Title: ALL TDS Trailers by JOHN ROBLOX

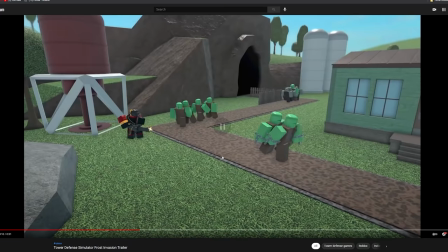4:09 It is completely fine. Oh, and by the way, for the gameplay, that's all me.
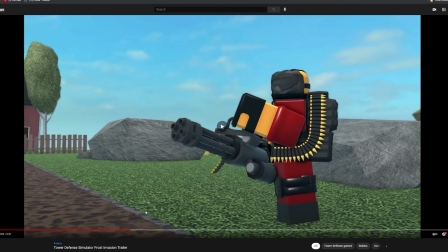4:13 This idea was me too, like
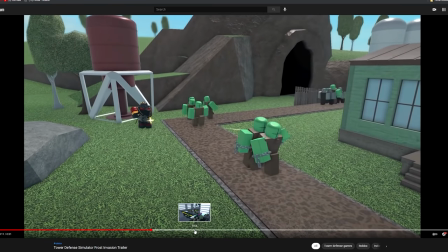4:17 how it would start off and just show it off. And then gameplay is just a bunch of little random clips.
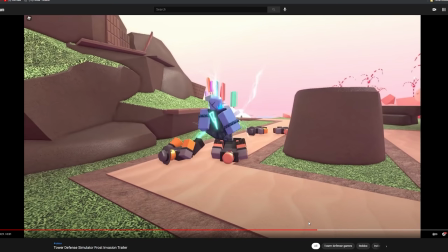4:22 There wasn't really any story put into it. Just maybe a few. Like the beginning of that one.
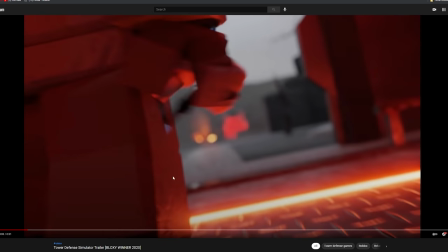4:29 This one was cool. I like this one a lot more. Profine did make this. I'm pretty sure I was the lead editor. I didn't even say that. I just said I did edit this video. Yeah, that was pretty much it.
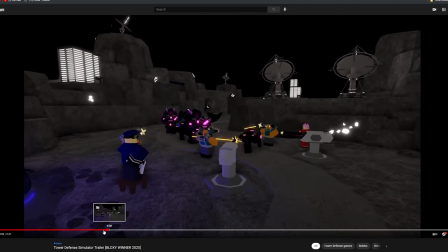4:42 Of course, animation was good. This little drop-in scene was pretty basic, but cool, I guess.
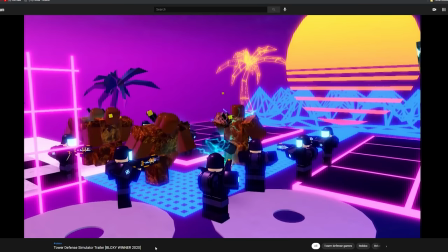4:48 My favorite part was when these walkers were popping. Look, this was really cool, and this took a while to make.
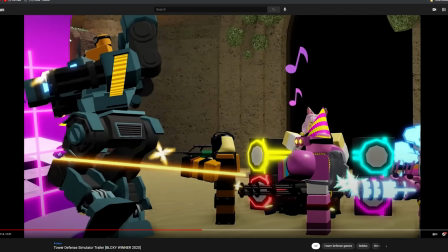4:55 And I actually screwed this up, because this little keyframe right here, I
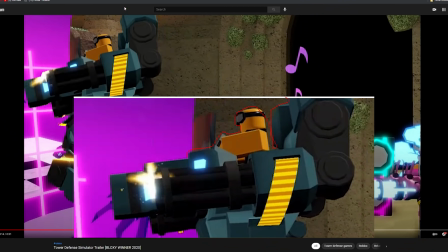4:59 was supposed to actually make it go around the walker and cut off right here so it'll transition better.
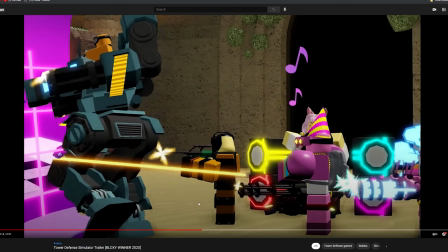5:04 I thought that was supposed to be like this, so that's kind of my mistake. It is kind of my first time doing this, though.
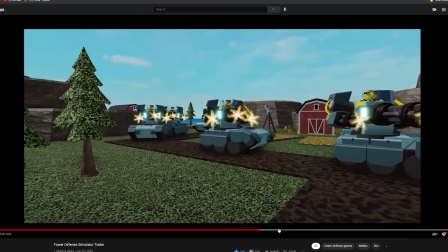5:09 I did do it again over here for my first trailer. Yeah, this one was for the tank, but this is so much easier.
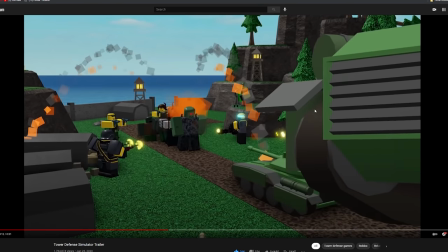5:16 It was way easier than the one before because it's not as much of a complex shape compared to this one.
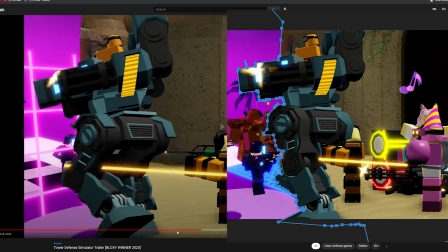5:24 You got the gun, you got the legs that they move around a lot. Tank, it didn't really move.
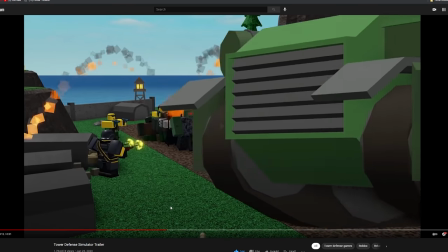5:29 It's just one fat, thick piece that would stay in.
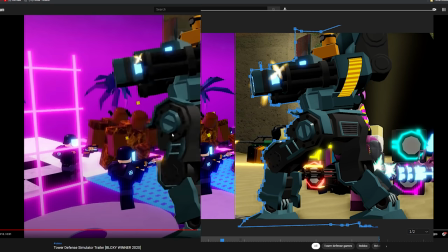5:32 So this was really annoying to keyframe properly because not only did you have to worry about the left leg, but the right leg and the right foot would pop in as well.
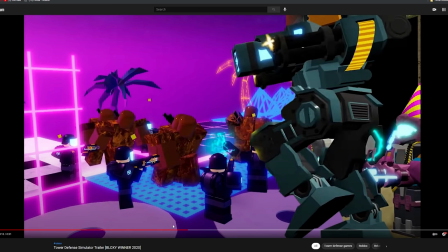5:40 Lots of work put into that. This scene alone took me about an hour to do, and it's only like 2 seconds, dude.
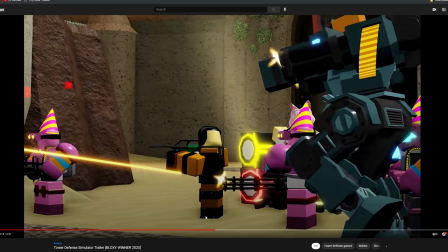5:48 2 seconds. And it took me about an hour to keyframe. But yeah, I like that part a lot.
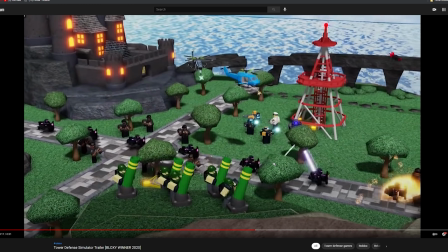5:53 And story-wise, I mean, gameplay-wise, I tried to put the best composition that I put. I don't put too many chopper towers. I don't put too many shotgunners. Like, just spam that. This is a nice little group. I make sure that some cool zombies are being showed off.
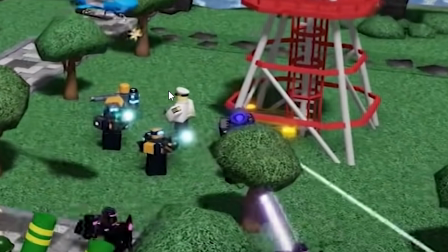6:11 I put a group of motors over here, then the phasers, and I make sure that they're all different stages, so it looks diverse rather than the same crap.
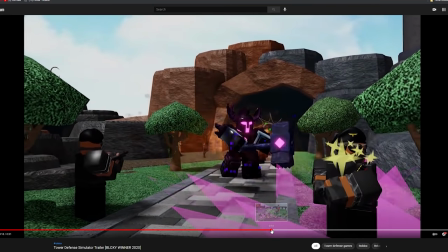6:20 Unless it's like a little gang right here, then that's fine. And then this little scene right here, I kind of didn't like this one because the shotgunner was just staring.
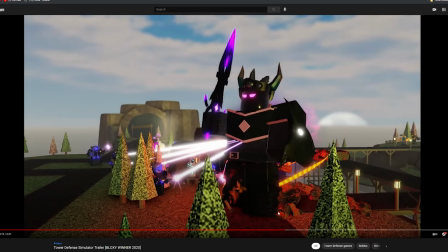6:28 I wish it just shot this one, but I couldn't control that. And this one was really cool with all the accelerators, all the lights going on.
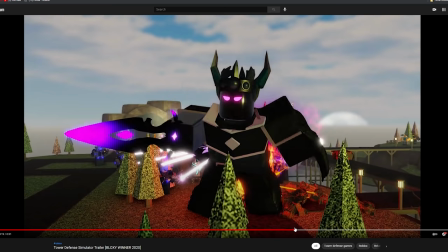6:35 That's just strictly TDS gameplay. There was this little bendy part here that I kind of didn't like, but you kind of have to stare at this picture in order to really see the problem.
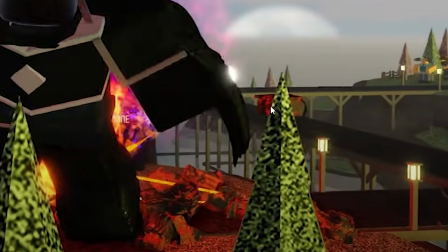6:46 Same thing with over here. You see some of the walker part just kind of floating.
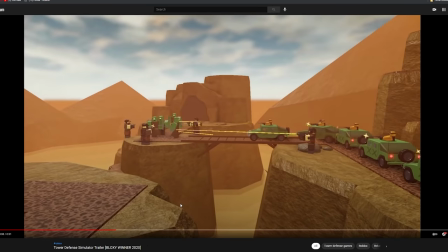6:50 But yeah, this by far was the best one that I would personally say, yeah,
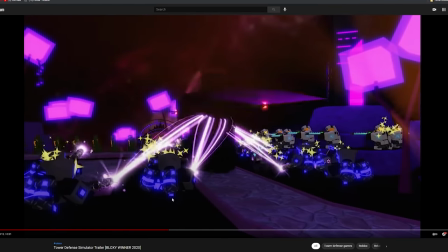6:56 this is the one that I'm proud of most, especially since it got us the Bloxy Award too.
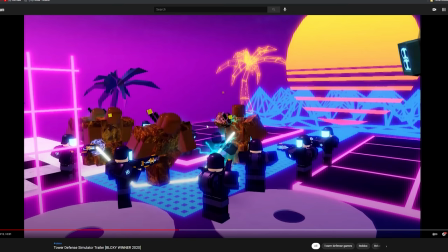7:02 And I like this scenery here. I really like how I mash the towers with the vibe of the map.
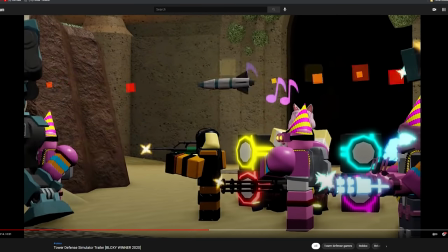7:07 I try to strive for that as well. Or there's like this little group of like party skins right next to the DJ guy, and there's this brightly hazmat color right next to the DJ, right next to the yellow spot.
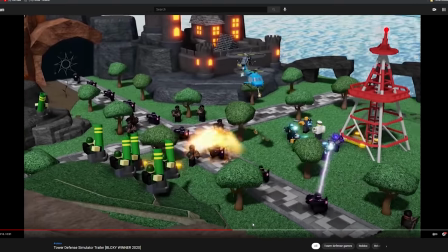7:20 I try to think of these small factors to really make the scene and make it unique and very enjoyable, I suppose.
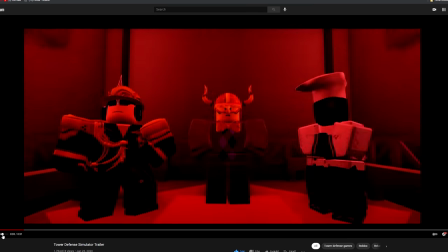7:29 This was the first one. Really basic. Animation was cool, but it's nothing to like crave about.
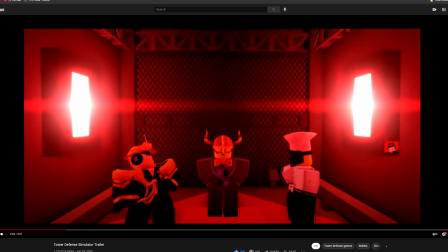7:37 There's actually a little Easter egg. Look, there's a Cassidus right there.
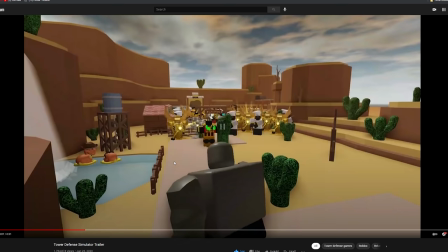7:42 The little thing he wanted to do.
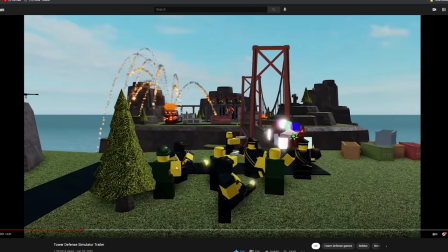7:47 And then the scene starts up. This is my first trailer, by the way. And I say it was fine for the most part, although some of it sucked.
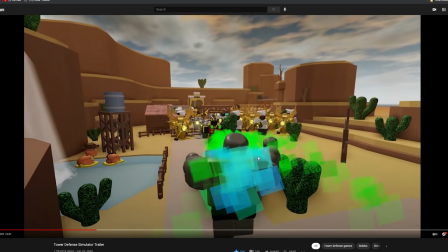7:54 Like, this just looks like spam. I would have done a better job of not making this look that bad.
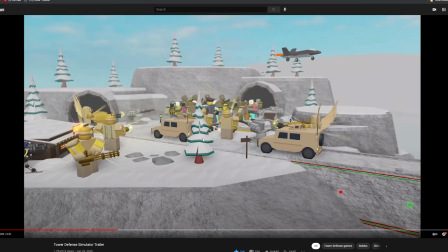8:01 This right here, zombies are clipping through, but I guess that doesn't really matter a whole lot.
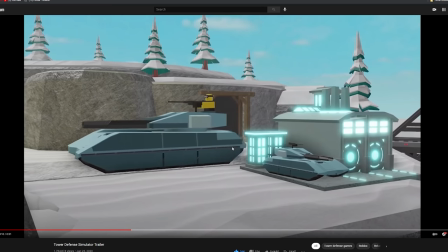8:07 Probably would have used less gold towers and put something else. This scene was pretty cool and really big as well.
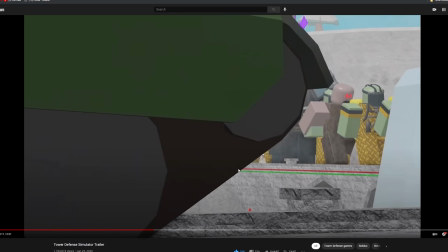8:14 This is sped up, by the way, because the tanks took so long.
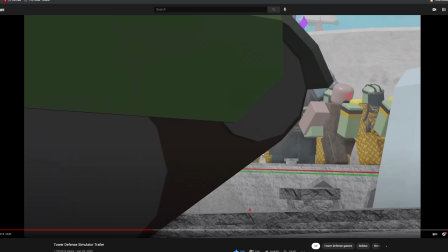8:18 I didn't want like just a second of a tank passing by. That was like really bad footage.
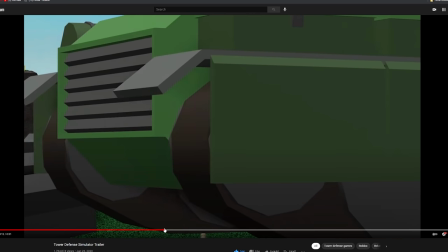8:23 Yeah, that's where I keyframed it. I don't think I really made any mistakes in a keyframe that I can't really tell.
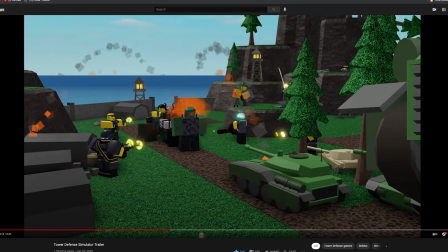8:28 Like, maybe like this corner is too cut off, but this was my first time doing that.
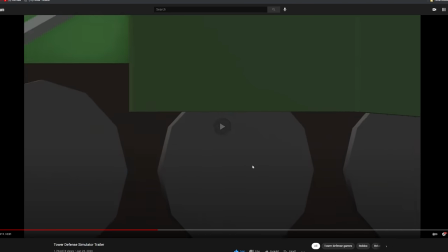8:33 And then I really like this tank transition scene because it goes from tank and then tanks are on the ground now. Pretty cool, I think.
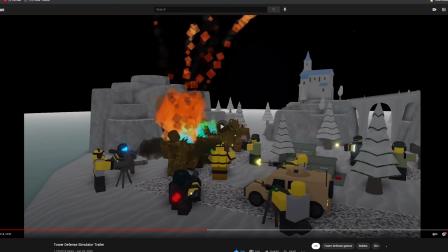8:43 Just some generic snow gameplay. This one I'm not too proud of. Like, I like the blur I did, but I felt like I could have done better with the split screen.
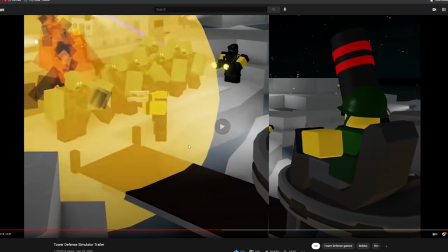8:51 Made it look more less boring is what I would say. This scene was cool.
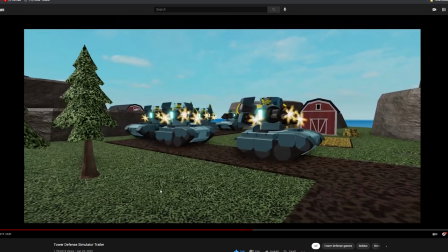8:57 And here's where we can see the marks. This was released back in 2019. They first looked like this. It looked like the Zeds from Tower Battles.
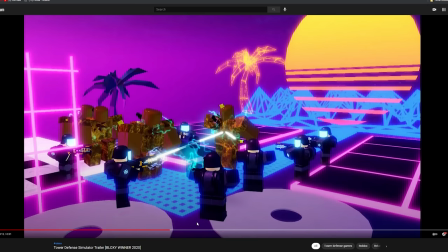9:07 But now they have legs, and that's in 2020.
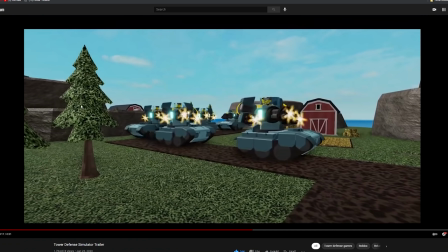9:14 2021, they're still not in the game. So these have been hyped for about 3 years in total, and they're they're not in the game.
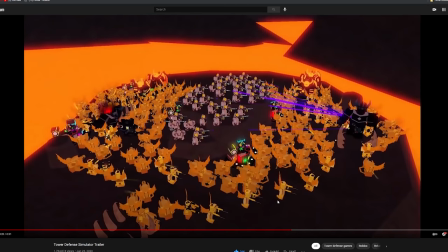9:20 That's a bit disappointing. This scene was really cool. I really like the way this Fallen King just pops in. That is a really cool one. And then you can see the magma boss in the background. The only reason I don't like this clip is solely because the quality of it looks like garbage. If this was 2K like I have now, it looks clean.
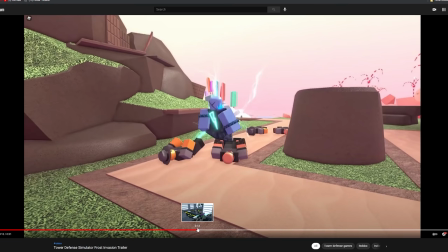9:40 Look at this picture quality. It is much clearer. There's a lot more going on.
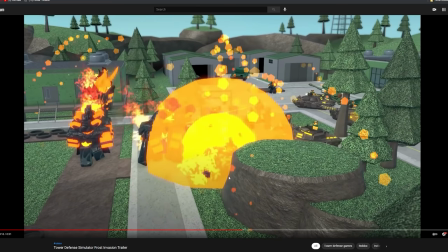9:45 And when you pause it, it doesn't look that bad compared to here.
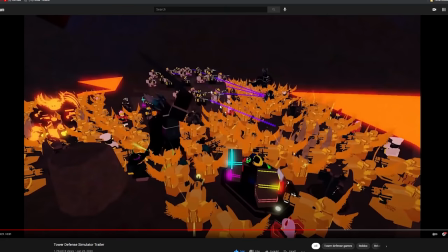9:51 You can tell the pixel quality kind of sucks. And yeah, that's just kind of a letdown.
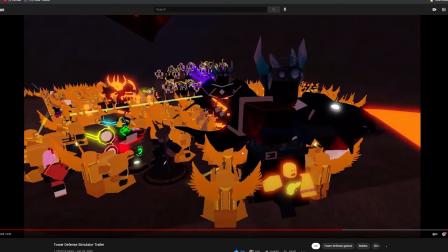9:57 Fun fact. the towers in here were broken. They were not doing real damage, but it looked really cool, and that's what I was going for.
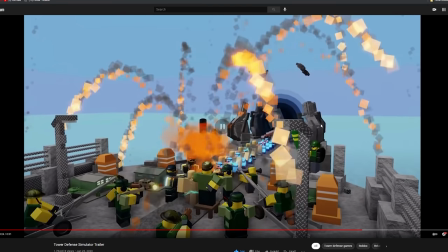10:03 Did not care if it did no damage. This scene was cool too. Slow camera movement with the explosion, always a nice thing to have.
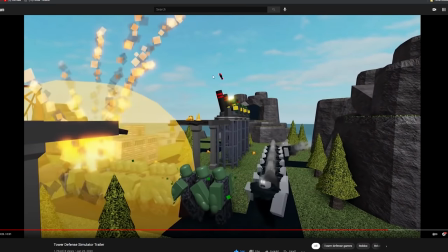10:09 And motor just pew, splashing in, looks really cool.
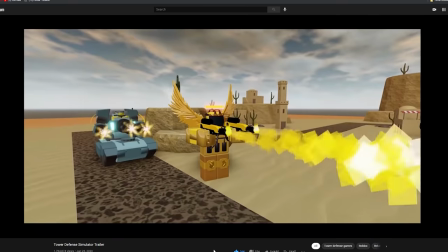10:14 And then I just zinked this in with the song, and I think it was a really cool take, seeing the Mark flying, right in the background as well.
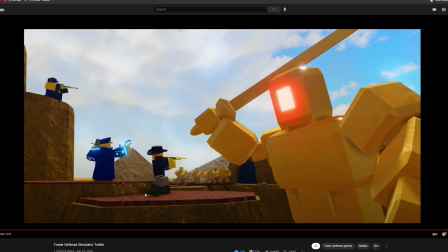10:23 This trailer was odd though, because there was no usual, you know,
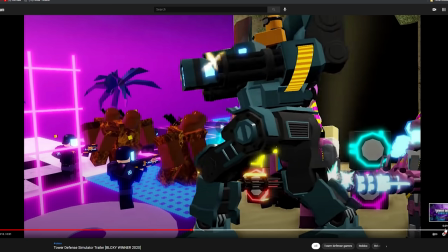10:29 tower defense simulator outro, tower defense simulator outro, Paradox from Games.
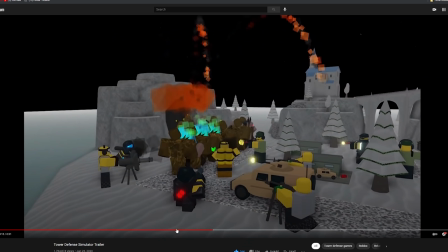10:34 It was just that, so that was a bit of an odd take. But yeah, I enjoyed all these trailers.
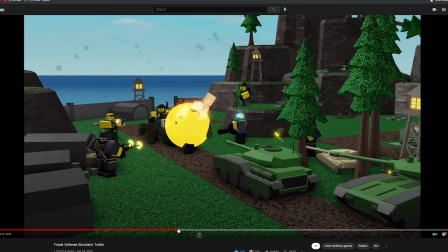10:41 There's always things to criticize about and to improve on.
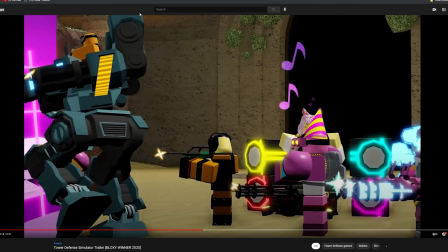10:46 Like, this one even had a few scenes that I could have improved on. And this one for sure was rushed.
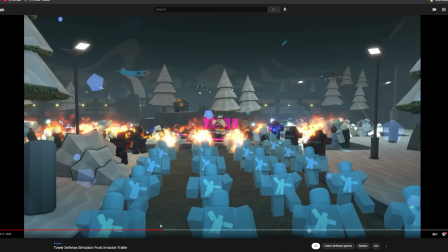10:52 I think Profine stayed up so much in order to make this trailer occur,
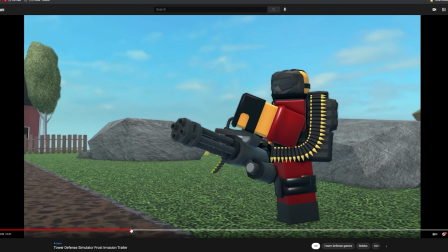10:56 because my gameplay part wasn't really hard compared to their level of work.
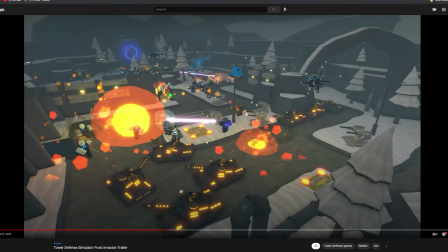11:03 But I did put a lot of thought into, you know, mapping out, like, okay, this tower should go here, this tower should go here. Let's not make this corner so boring. Let's put a little chopper pad there. Too many choppers, let's sell some.
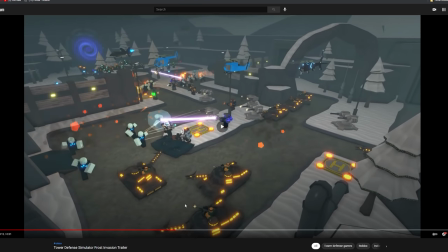11:16 Like, those are some very important factors to go over when you're doing a trailer for a big game.
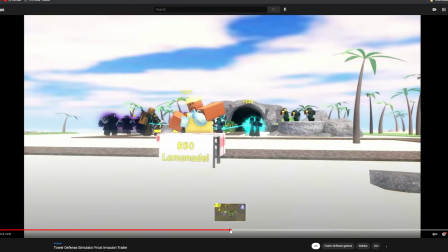11:23 And I always take those into consideration. Like, here too, put some soldiers on top.
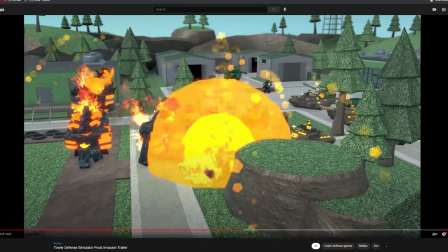11:28 I don't think this map was released, and that's very odd. Don't know what's up with that. This scene sucks.
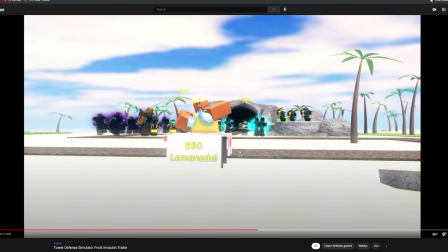11:33 I didn't like this scene, but below really wanted it in. So I was like, okay, well, we'll put it in, even though it looks terrible.
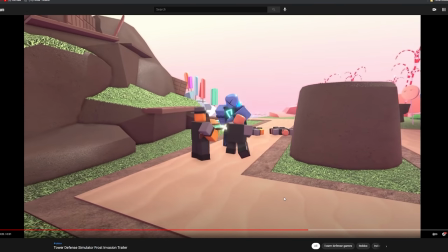11:38 And yeah. Overall, though, proud of my work and glad to work with the guys on this trailer.
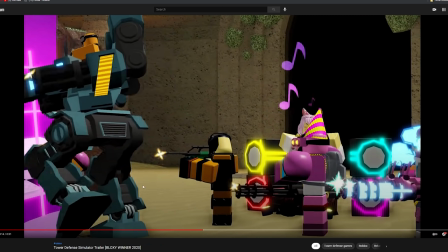11:45 I think it's always enjoyable, and I have to do some more of these keyframe things.
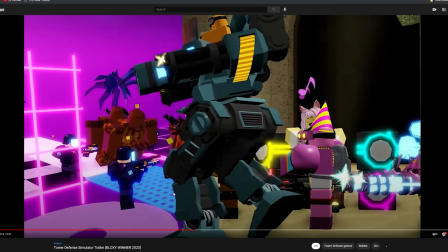11:51 Those would be really cool. Maybe like a chopper tower or something. That would be really cool. And it's actually in game, by the way.
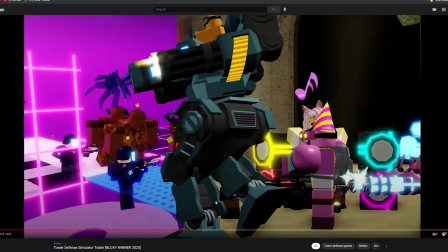11:56 It's not some stupid green screen I did. And like, oh yeah, let's call it a day and just do a cheap screen wipe.
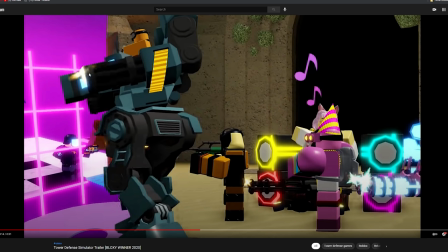12:02 No, this is like actually in game. That's why this, it's like firing his guns, and you kind of see the flash cut off. I could have probably included the flash, but the thing is that this is transparent. It would have shown the background. That would have looked worse. So I kind of just cut that part off. But yeah, overall, this is the one I like the most.
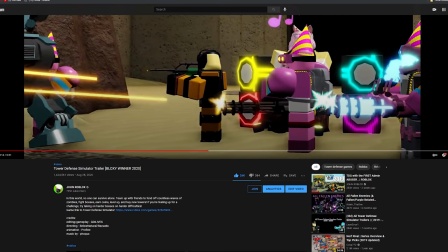12:20 Nice.